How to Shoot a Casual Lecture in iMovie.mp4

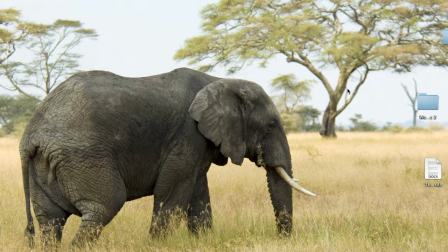Hi, my name is Travis Lee. You might remember me from the presentation on video that you might have heard earlier today. Anyway, this tutorial is going to be about how to shoot a casual video using a Macintosh computer and iMovie.
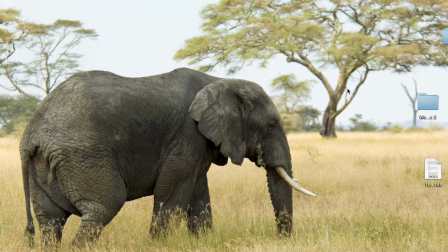I'm also going to talk a little bit about lighting, framing, and lastly, I'm going to talk about how to upload your video to YouTube once you're finished. So let's get started. The first thing that you're going to want to do is open up the application iMovie.
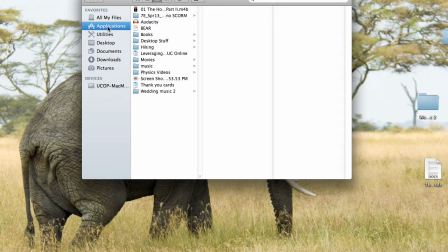Just go to Finder, go to Applications, and double-click iMovie.
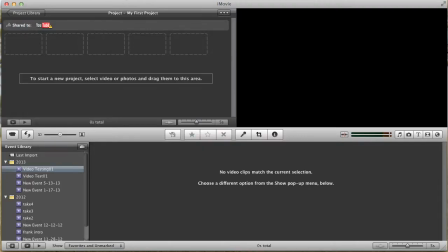This is going to launch the iMovie application, iMovie program. And this is the typical dashboard. The way you get started is clicking this video icon on the left-hand side.
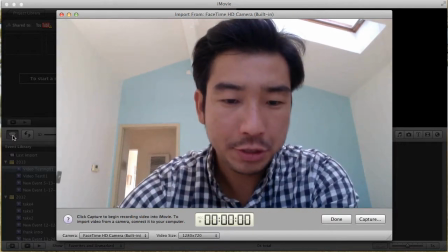Okay, there I am, and I'm in my bedroom. You might want to shoot your videos from your office, your bedroom, anywhere there's really good lighting. I recommend shooting during the day if you have some windows around.
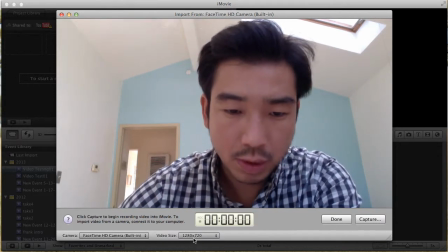Over here you see video size is 1280 by 720,
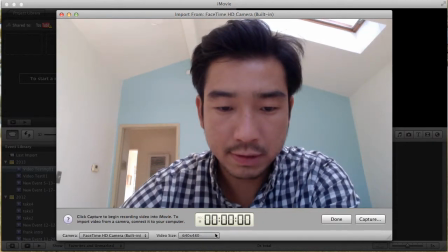and you also have 640 by 480, which is kind of the old standard.
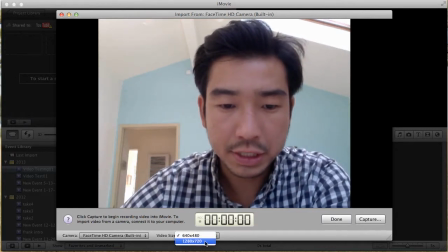But we recommend you do HD standard, which is 1280 by
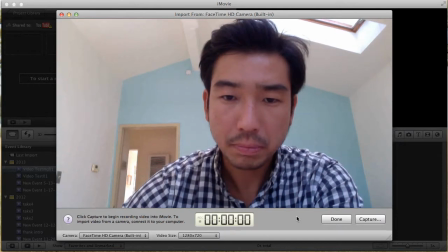720, which YouTube can handle. You also want to think about how you're framed.
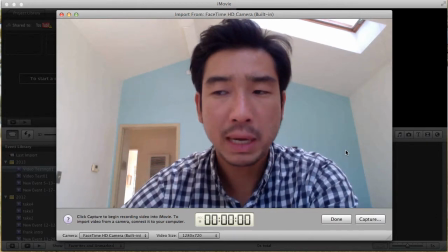Right now, it's a very low angle because I have a laptop computer, a MacBook Pro, and I'm shooting just right on my desk.
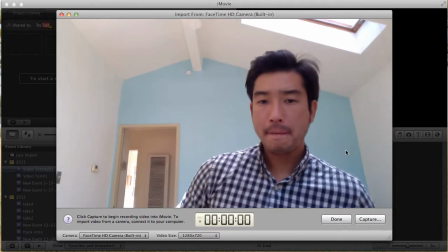And I'm going to go ahead and raise that a little bit. So I'm going to grab a couple books and raise it up.
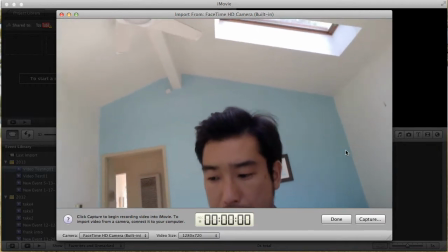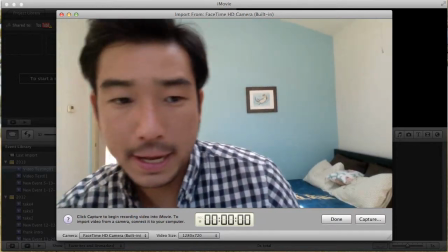Okay, so you gotta fix your hair a little bit and make sure that you're framed correctly.
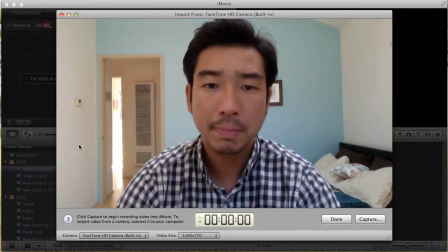Alright, I would recommend the camera being at eye level or even slightly above your eye level. It'll give you a better angle on your face as well as not shoot up your nostrils and make you look a little bit thinner.
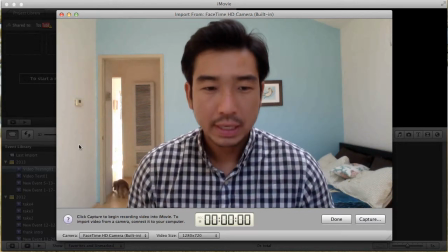In general, it's a more flattering angle. Although a low angle will give you kind of a feel of maybe authority.
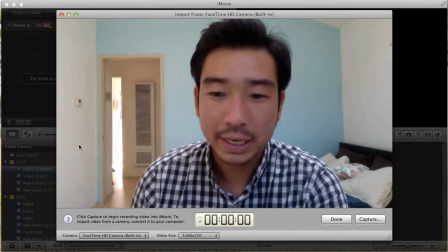So anyway, I'm going to go ahead and click Capture, which is going to start capturing the video.
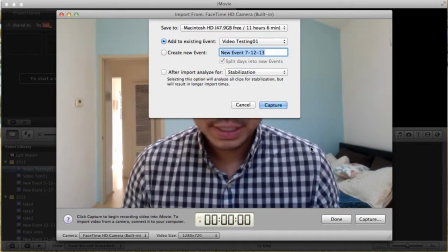Okay, so you either add it to an existing event, or I'm going to create a new event. So I'm going to go ahead and create a new event. I'm going to call it Video Testing 2.
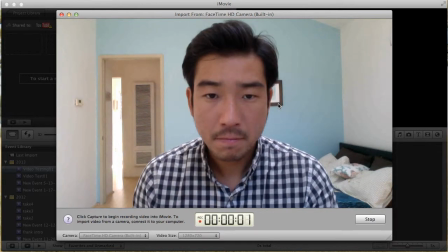All right. Okay, so the video is being recorded right now. And what you want to do as instructor, you might want to look at the camera, smile, tell them what you're going to learn.
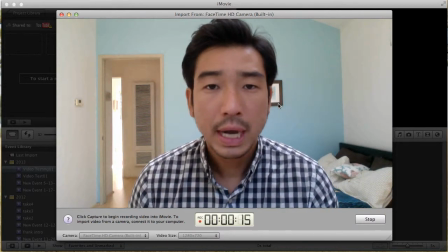In this video, I'm going to show you how to shoot a movie on a Macintosh using iMovie. I'm going to show you how to frame, light, and check for audio, as well as upload to YouTube.
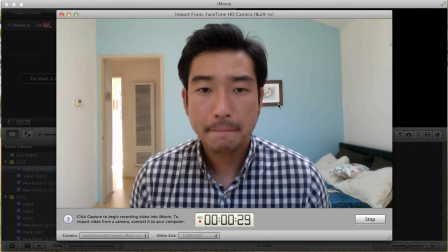You also want to think about your framing, your environment. This is a very casual video.
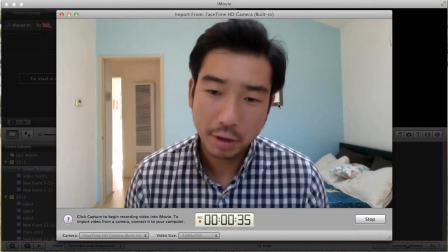You can see there's a bed in the background. If you wanted to make it look a little bit more academic, I recommend having some bookshelves back there.
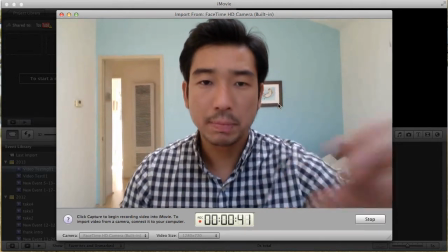And you want to adjust the headroom. You don't want too much or too little.
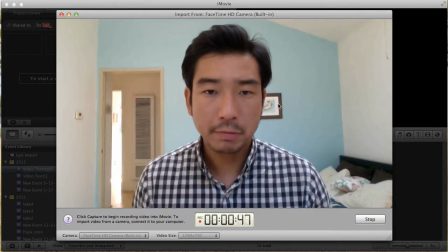This might be a little bit too little. I could actually bring it up a little bit right over there. So it's about this much headroom.
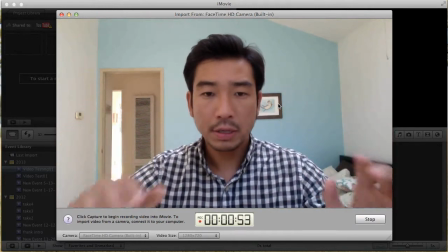And you also want to take a look at what it looks like with too much headroom.
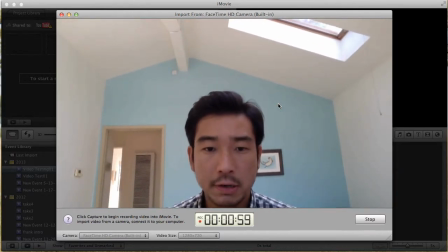If it's too much headroom, it looks like you're sinking down into the ground and your head is being chopped a little bit.
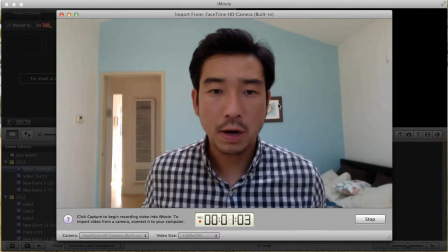So you want a nice even crop. So I would say this is a nice even crop.
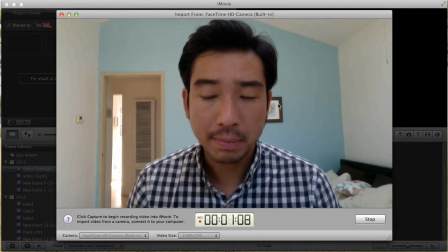Stand up straight, smile, look at the camera. Okay, so that's my movie.
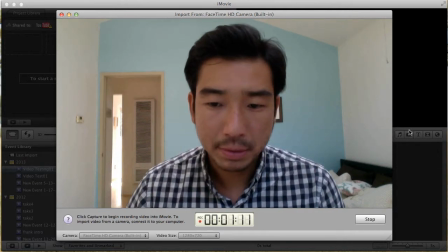It's about 1 minute. I'm going to go ahead and stop it.